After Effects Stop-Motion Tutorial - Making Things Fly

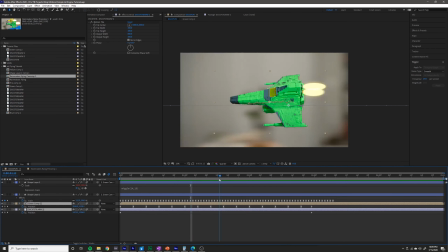988s
But if these were all flat 2D images you drew, you could use this technique for animating a 2D shot as well.
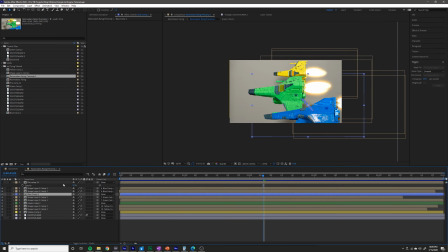994s
Now to make it look a little bit better and a little more close to what I have in the example, I can add some optical flares.
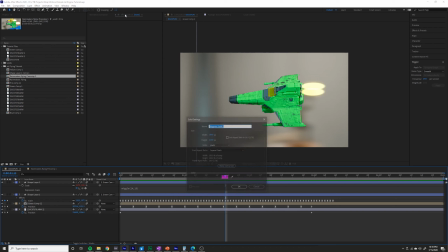1001s
And that is a third-party plugin. So until this point, we've used everything that comes with After Effects.
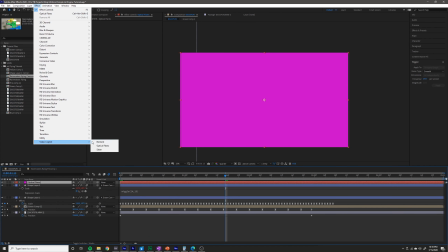1008s
But if I create a new layer, go to Video Copilot, Optical Flares, which is the name of the third-party plugin.
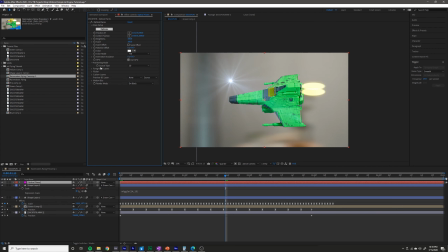1015s
I change the blending mode to screen, and I change the source type to luminance. Then what I can do is I can pre-compose all of this,
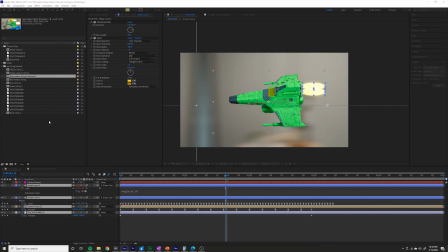1025s
all of the work we've done in this tutorial, pre-compose, call it jet flying.
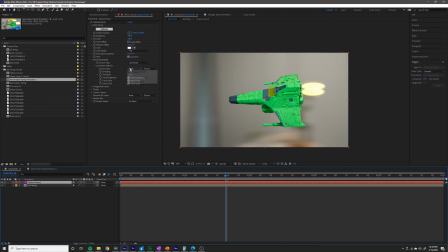1031s
And I can go to optical flares here, and I can select this pre-composition as the source,
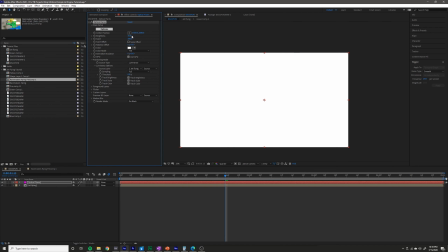1038s
turn down the brightness because it is immediately way too bright and you can't tell what's going on.
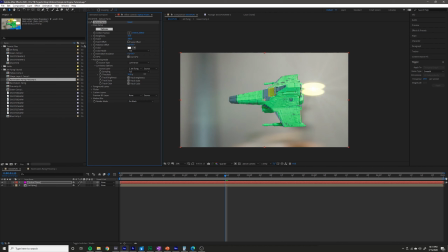1044s
Change the threshold so that it's picking up the brightest parts of the image.
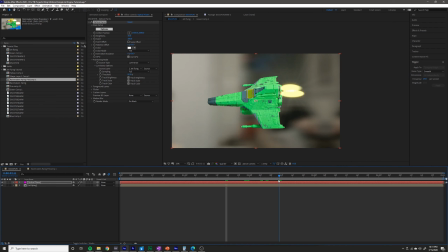1049s
And because we've created a pretty bright jet there, or flame, it's going to pick that up and it's going to add that flare to it.
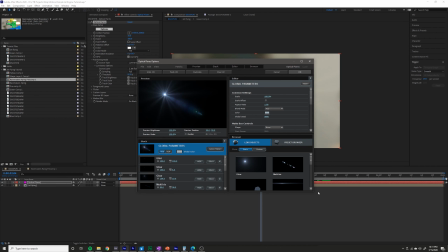1057s
And what I like to do is I always customize the flare to what I think will look good.
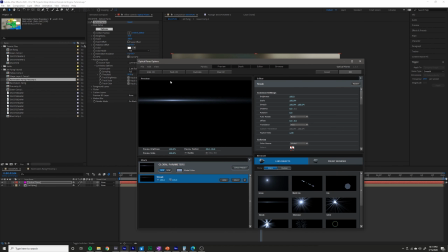1062s
So I'm just going to clear everything here, add in maybe a streak right there, add in maybe a little glint, a little spike ball, just whatever you think looks good, a little angled streak,
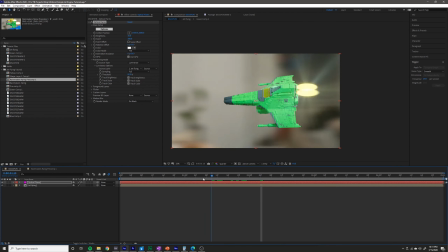1077s
who knows. Press OK, and you can see what that does. It adds in that flare right there, and it looks great.
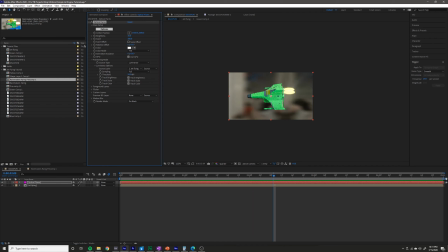1085s
It's a great effect. This is what I also add to my lasers. You can play with the threshold, the scale of it, the brightness, etc. to make it to your liking. But this is a really great way to finish it off and make it feel maybe a little less flat,
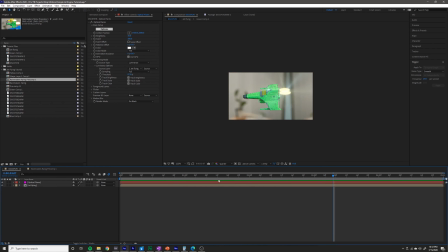1099s
but still kind of stylized in a way, because I still have that 2D animation asset look that I want, but I have something that is doing a little bit of work compositing it onto the scene and making it feel a little bit more alive.
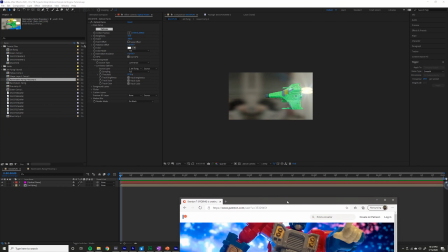1111s
So I hope you found that tutorial helpful. Stay tuned for more stop motion animation tutorials.
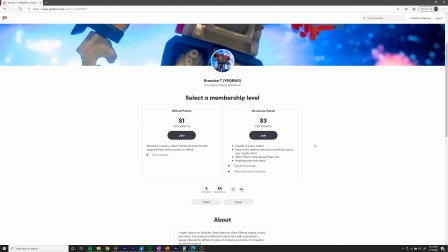1117s
And if you'd like source files or lessons or anything like that, I have a Patreon now and you can support me there.
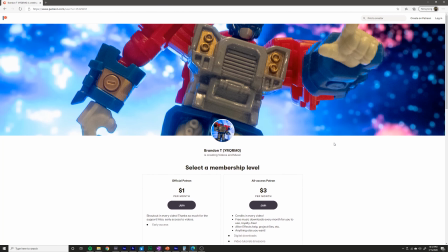1123s
It would be much appreciated. And I'll be sure to send out some music, some After Effects files, etc. there.
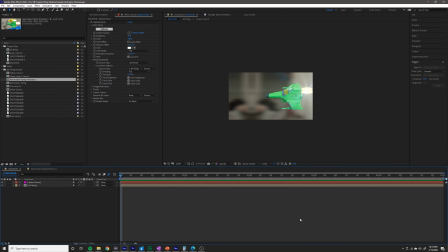1128s
So any support there is much appreciated. And thanks for watching.